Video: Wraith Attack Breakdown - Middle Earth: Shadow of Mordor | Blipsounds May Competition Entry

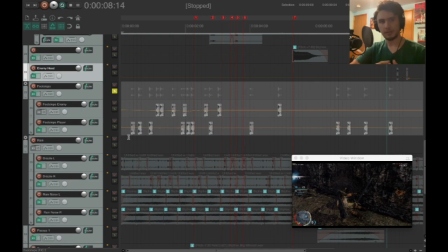(8:20)
Next, I wanted to make sure that the enemy and the player, they're walking around, so they need to have footstep sounds. So I took the dirt spoon sounds and just kind of manipulated them a little bit. A lot of volume and panning and pitch variation to just kind of make it sound more realistic of footsteps.
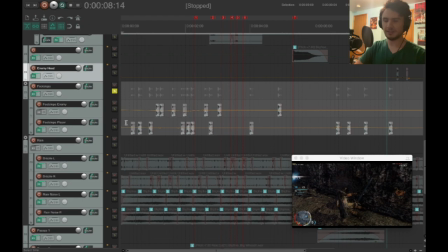(8:40)
It's not perfect, but it does, add a little bit to the scene.
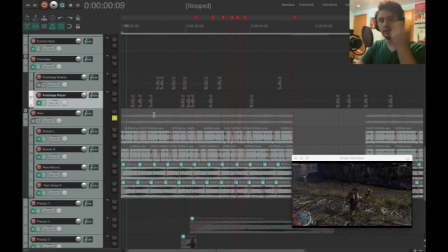(8:51)
I'm either going to get flack for this or not,
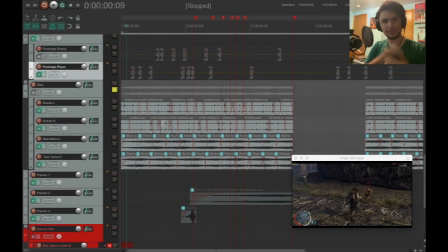(8:54)
but I decided that once I blew up the video and looked at it, I'm like, oh wait, it's drizzling in the scene. So maybe I should add a little bit of rain sounds? So I took the watermelon and I just kind of chopped it up, put a lot of delay on it,
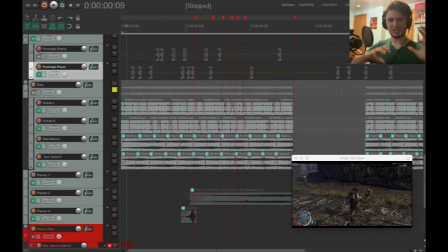(9:11)
and I also did that with the noise to just put some delay, and it just kind of give this like general noise background that kind of sounds like rain. It's so subtle that you probably won't notice it.
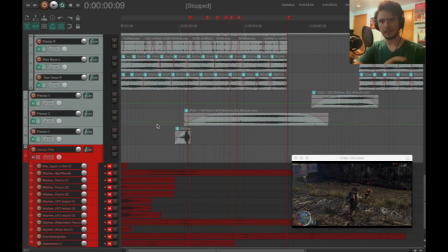(9:27)
Once I got everything laid out, I like to get a skeleton for everything first and then just add stuff on top of it. The last part that I did was these pizzazz layers. These layers that kind of add a little bit more fun to the sound, in my opinion.
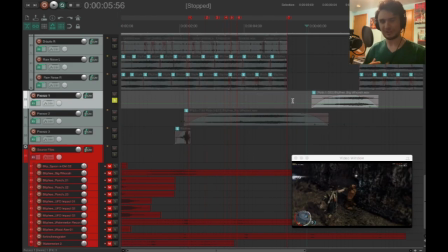(9:42)
So the first one here is just this low growl kind of effect whenever it's in the slow motion time slow down part, just to really accentuate that like grittiness of it all.
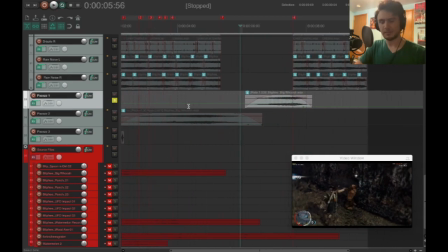(9:58)
And again, I made that with the whoosh sound, pitching it around and adding a little bit of modulation.
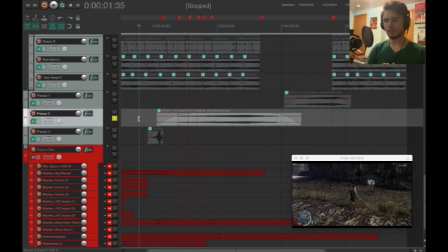(10:04)
I wanted to add some anticipation build up for the like ghostly elements of it, the Wraith elements of it. So I found this really interesting part in the Reason Rack plugin.
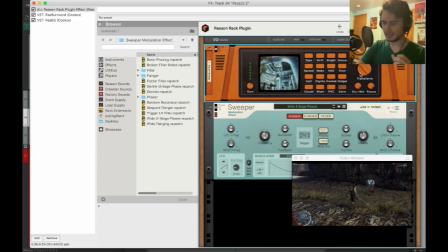(10:16)
This eerie preset. It just sounds terrifying.
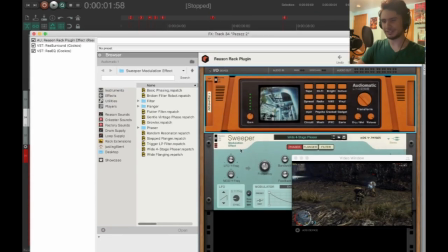(10:25)
And I added this modulation effect to kind of give it a little bit of direction as well.
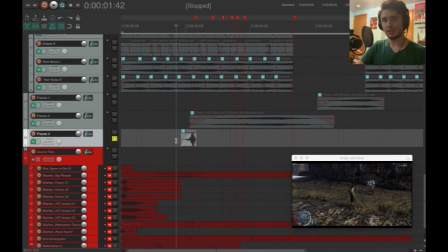(10:29)
I also put that sound on this like reversed punch, just to add a little bit of into the first attack.
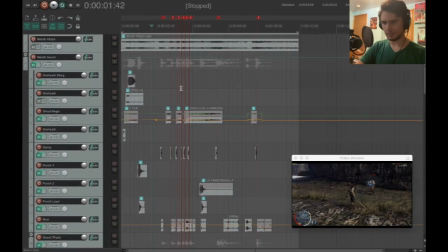(10:39)
Has that little tail that sticks out on the end of it. That's pretty much it for the sound, and then all together it sounds like this. Thank you to Blipsounds for hosting these monthly competitions. They're always really fun to do, but thank you guys. This one was really fun. Had to really rack my brain to figure out what I wanted to do for this one, and yeah, thank you so much.